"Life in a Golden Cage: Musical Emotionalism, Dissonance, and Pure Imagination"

Hold your breath. Make a wish. Count to three. That was anticlimactic. I'll spare you any further theatrics.
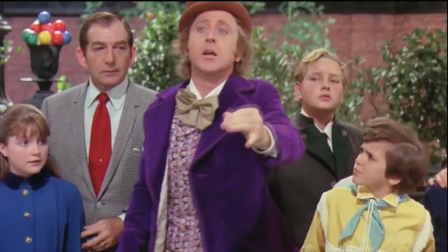These notable lines are spoken by none other than Willy Wonka,
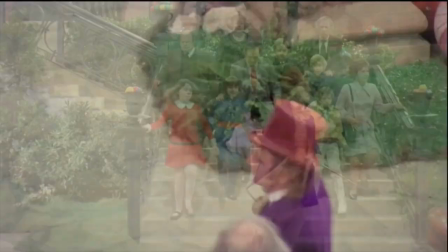from the 1971 film Willy Wonka and the Chocolate Factory. This first cinematic iteration of Willy Wonka was performed by the late and legendary Gene Wilder.
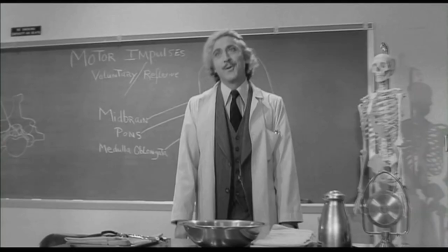who is a comedian that had a very specific delivery and performance style to whatever he brought to whatever character he was playing. With that said, there were quite a few things that he wanted to bring to the character of Wonka to create a sense of ambiguity. Ambiguity being the key word of today's video. This ambiguity for the character is most notably performed and perceived with the scene that he argued
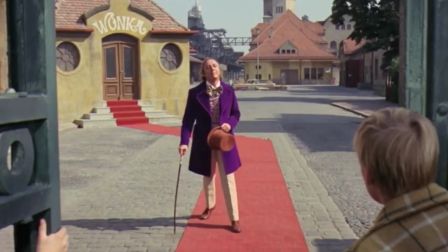to have put in the film before he even accepted the role in the scene where Wonka walks out of the factory with a cane.
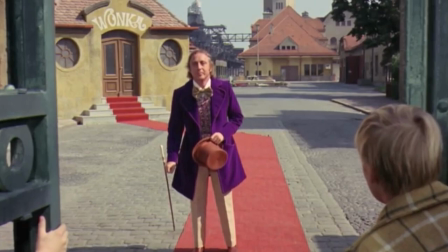He proceeds to walk across a carpet, fall forward into a somersault, and then pop back up as if nothing was wrong. The genius behind Wilder's intention to have this scene in the film and specifically in the first scene we meet Wonka on screen was so that the audience and the characters wouldn't really know if Wonka was lying throughout the rest of the film. And this is great because this is ambiguity at its core. We don't know if we can trust this guy because he just played a joke on us. This ambiguity to his character is consistent throughout the film.
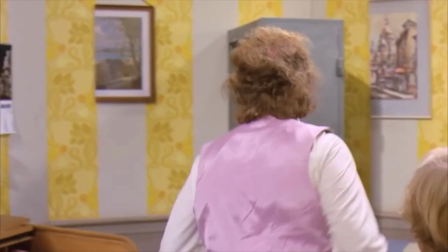You can find this in the absurd tunnel sequence or the simple mise-en-scene of his office,
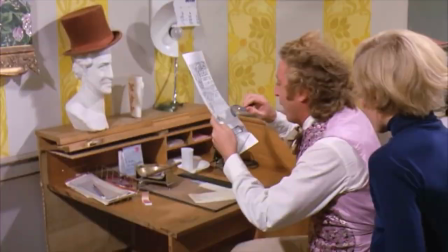which has everything halved, partially missing. I believe, though, that this ambiguity is not just in the mise-en-scene or the specific character attributes and actions that are performed on screen by Wonka. There is another element to perhaps even reveal further depth into Wonka as a character, and that is through musical emotionalism. Simply put, emotionalism is a theory that aims to draw out the perspective of what is brought through the music. In cinema, it is apparent that music can provide and or support several different emotional perspectives or states of being within the world on screen, certainly invoking the viewer's personal cultural experiences as well as their emotional associations to sound and melody.
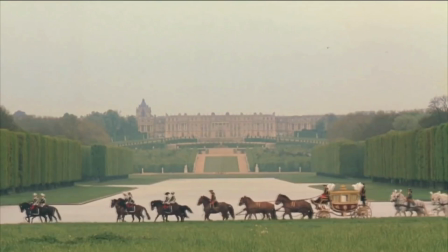The pairing of music or sound to visual imagery create a perceived link to moments and characters,
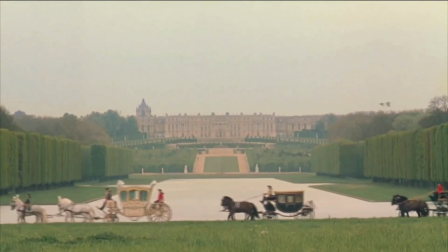emotions, that are all sonically aroused within the viewer and logged simultaneously.
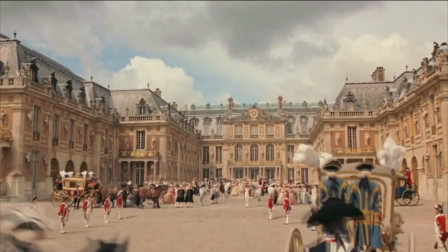To make this very simple, people imbue and create memories and experiences with what they hear and see on screen. It is as much about what is heard and on screen as what is interpreted and brought to the screen by the viewer. Now, emotionalism can be broken down into three key perspectives. The first perspective is the character themselves. Now, whether it's diegetic to the scene or it's a song happening inside of the character's head, the audience is pretty much aware and being told narrative emotional things about the character depending on what is heard from that perspective.
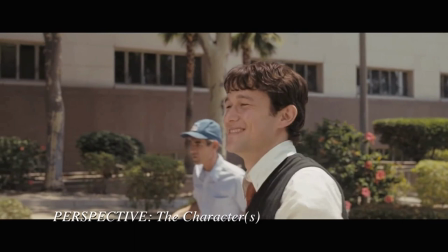This varies from an overt kind of awareness to
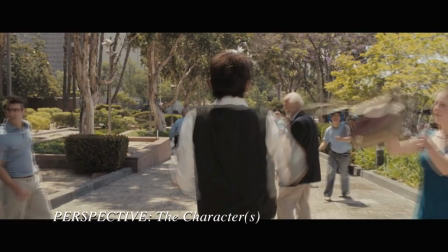the character's emotional perspective to
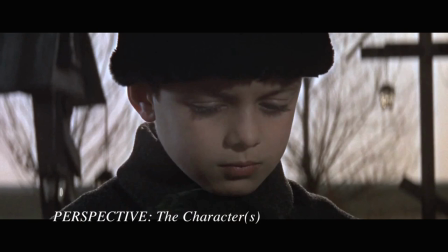much more subtle perspectives.